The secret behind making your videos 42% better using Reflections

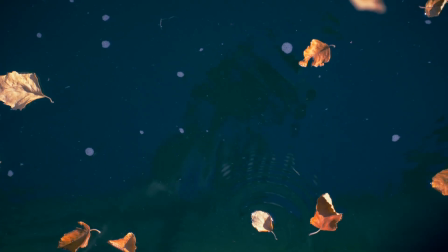5s
Think back. When was the last time you used a reflection in one of your videos?
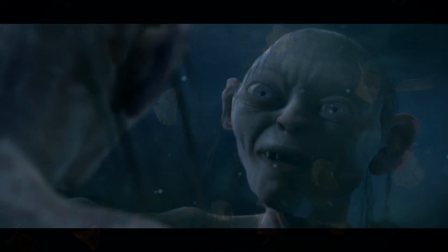9s
They have the ability to embed important themes and meanings, but also can be a bit cliche.
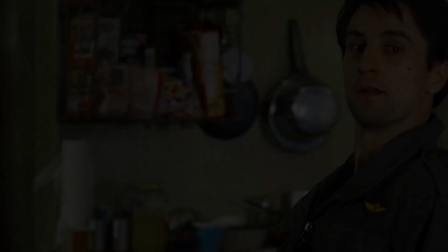15s
So when do we even use them? Many of us don't even think to use reflections in our videos, or if we do, they turn out to feel really gimmicky or feel out of place. So in this video, we're going to walk through some of the greatest photographs, paintings, and films in history to learn how to actually use them properly.
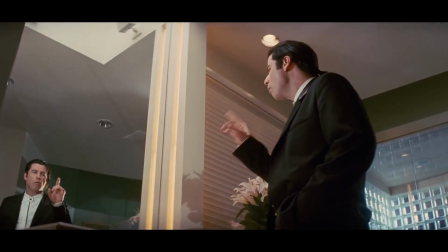31s
After that, we'll talk about the psychology behind them, which is so fascinating if you're into science.
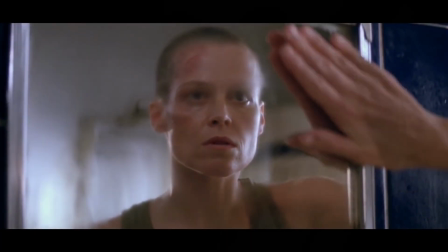36s
And then finally, my favorite part is how to incorporate them into a narrative so it deepens the story experience. So let's go ahead and actually learn the technical know-how.
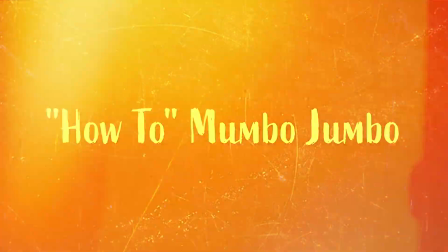Everyone knows what a reflection is, obviously, but what stops us is what we think can be used as a reflective surface and the composition techniques that we have available to us.
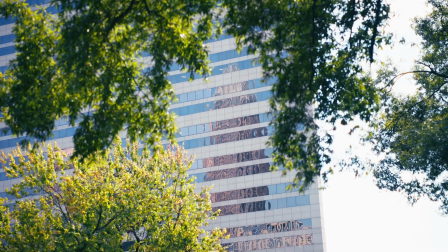62s
Next time you go out for a walk, make note of every reflective surface you see. You'll notice the obvious ones first: the mirrors, the glass, the water.
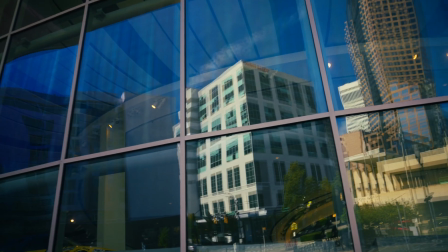70s
Anytime it rains, your opportunity to find something reflective triples.
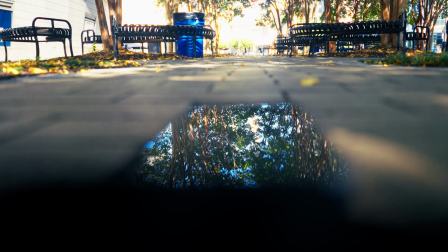74s
When you've exhausted the obvious ones, start looking around at things like your phone, glasses, or even someone's eyes.
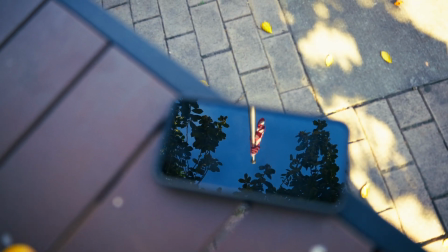80s
It's not windy today, so the shop is boring. Those flags over there are blowing.
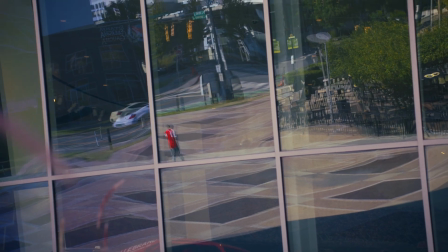86s
I want this one. Reflections don't need to be a perfect mirror either. Sometimes the textures on the surface can add depth to the image.
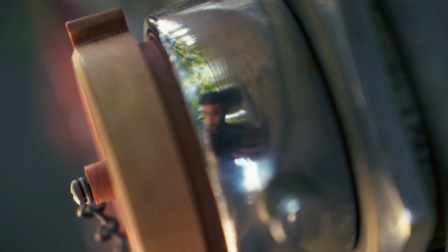94s
As long as you're looking intentionally, and that's the key, intentionally, you'll find reflective surfaces everywhere. The crazy thing is, I filmed right here before, and look at all this.
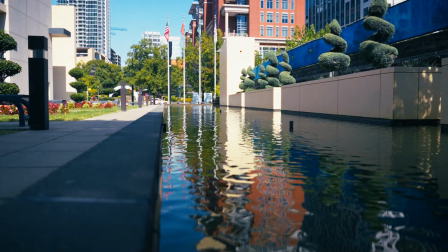105s
I didn't even think about reflections last time I was filming. Those flags are blowing.
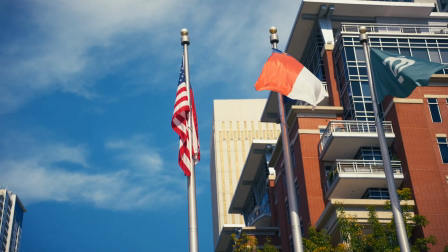111s
Why wasn't the other one blowing? This one's not. America's not in a very flappy mood lately, apparently.
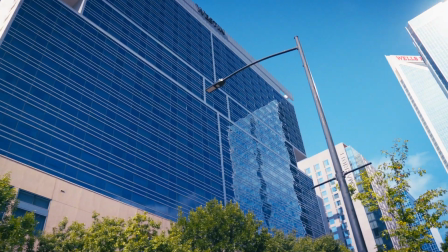118s
But maybe finding them isn't really the hard part for you. It's getting the composition right. That's what makes something beautiful.
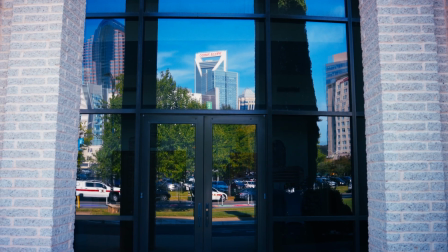124s
Here are a few ways that I've learned to frame in a reflection. The first one is obvious. It's the 50-50 split.
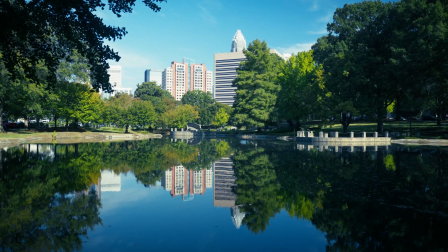130s
Splitting a reflection right down the middle, having the image equally balanced.
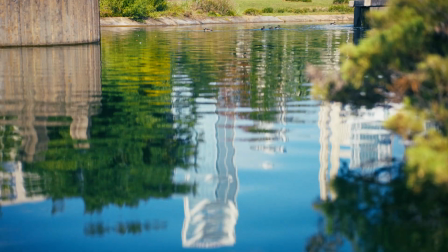134s
You can throw your viewers for a loop and flip the expectations by focusing on the reflection instead of the original.
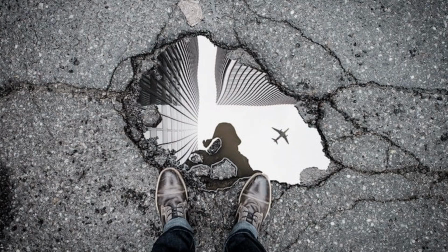140s
If you find a reflection that has a really interesting frame to it, you can kind of use it like a portal.
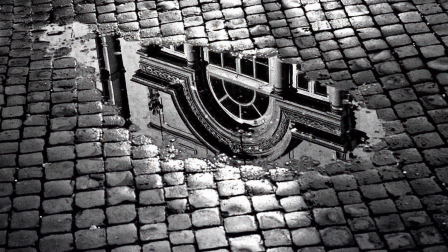145s
What makes this picture here stunning is the uniformity of the path that's broken up by the puddle.
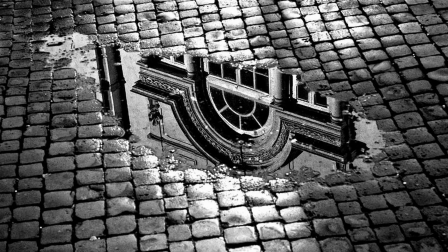150s
Ultimately, the portal is showing us where this path is going. It has a whole story to it.
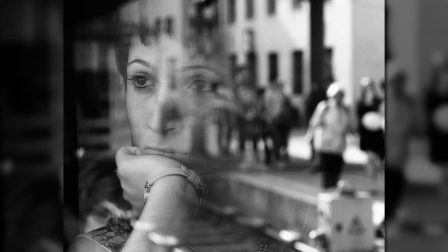154s
One of the coolest uses of reflection I found while researching for this video that I would have never thought of is just creating a mask with the reflection.
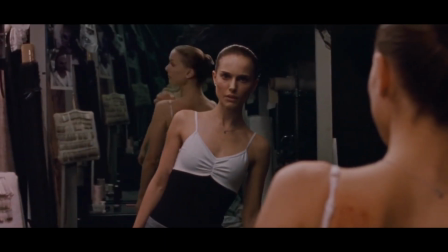161s
Another cool one is if you get an over-the-shoulder shot where the only way to see the character's face is through a reflection. Okay, so what does this look like practically? Well, if you're out shooting an event, go get a piece of silverware or something shiny and build a reflection around that. If you're filming a documentary, find a location with reflections in it, like next to a lake or amongst the buildings. It just adds a whole new artistic layer to your films. A big old group of people came out when I was filming and then stood out and stared at me for 20 minutes. But it's okay. We got what we needed.
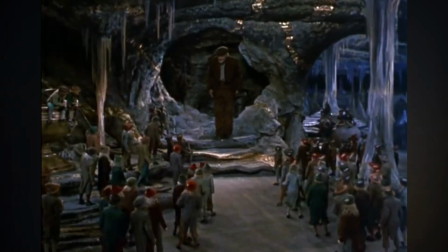192s
In older films, because they couldn't rely on CGI or all this technology, they had to use mirrors to create crazy forced perspective.
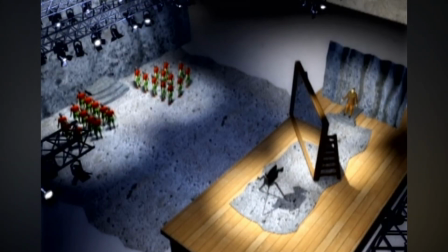199s
Look at this film called The Little People. The Corridor crew did a great breakdown of this. But they cut a hole in the mirror to make the character feel like he was a giant amongst the little people.
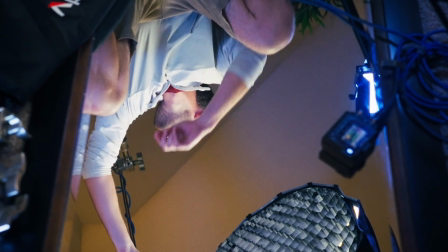209s
The takeaway here for us is you can use part of your frame as a reflection, and then have whatever's in the background complement the image to build a whole story within one shot.
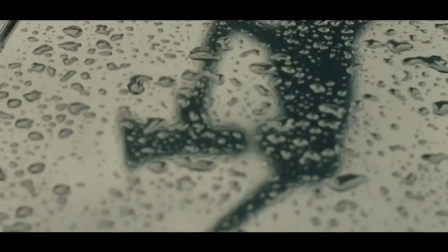218s
Sometimes everything you want in a shot doesn't line up perfectly, so if you throw a reflection in there, you can capture more of the world.
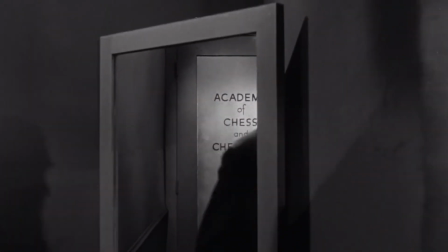224s
Really, the only thing stopping us from using reflections more in our films or documentaries or videos is our creativity and just developing an eye to see them.
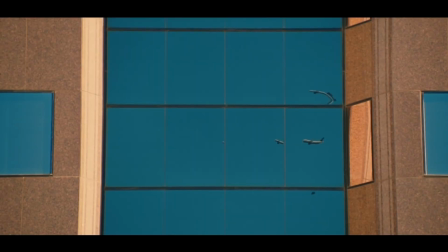233s
Really, the only way to do that is just by looking for it intentionally. There's also a huge bonus. If you're a solo filmmaker like me, it makes you feel like you have a team. Alright, he has a good point. You really need to know the why behind reflections. You can have all the technical ability in the world, but if you're not making your audience feel what you want them to feel, then there's no point.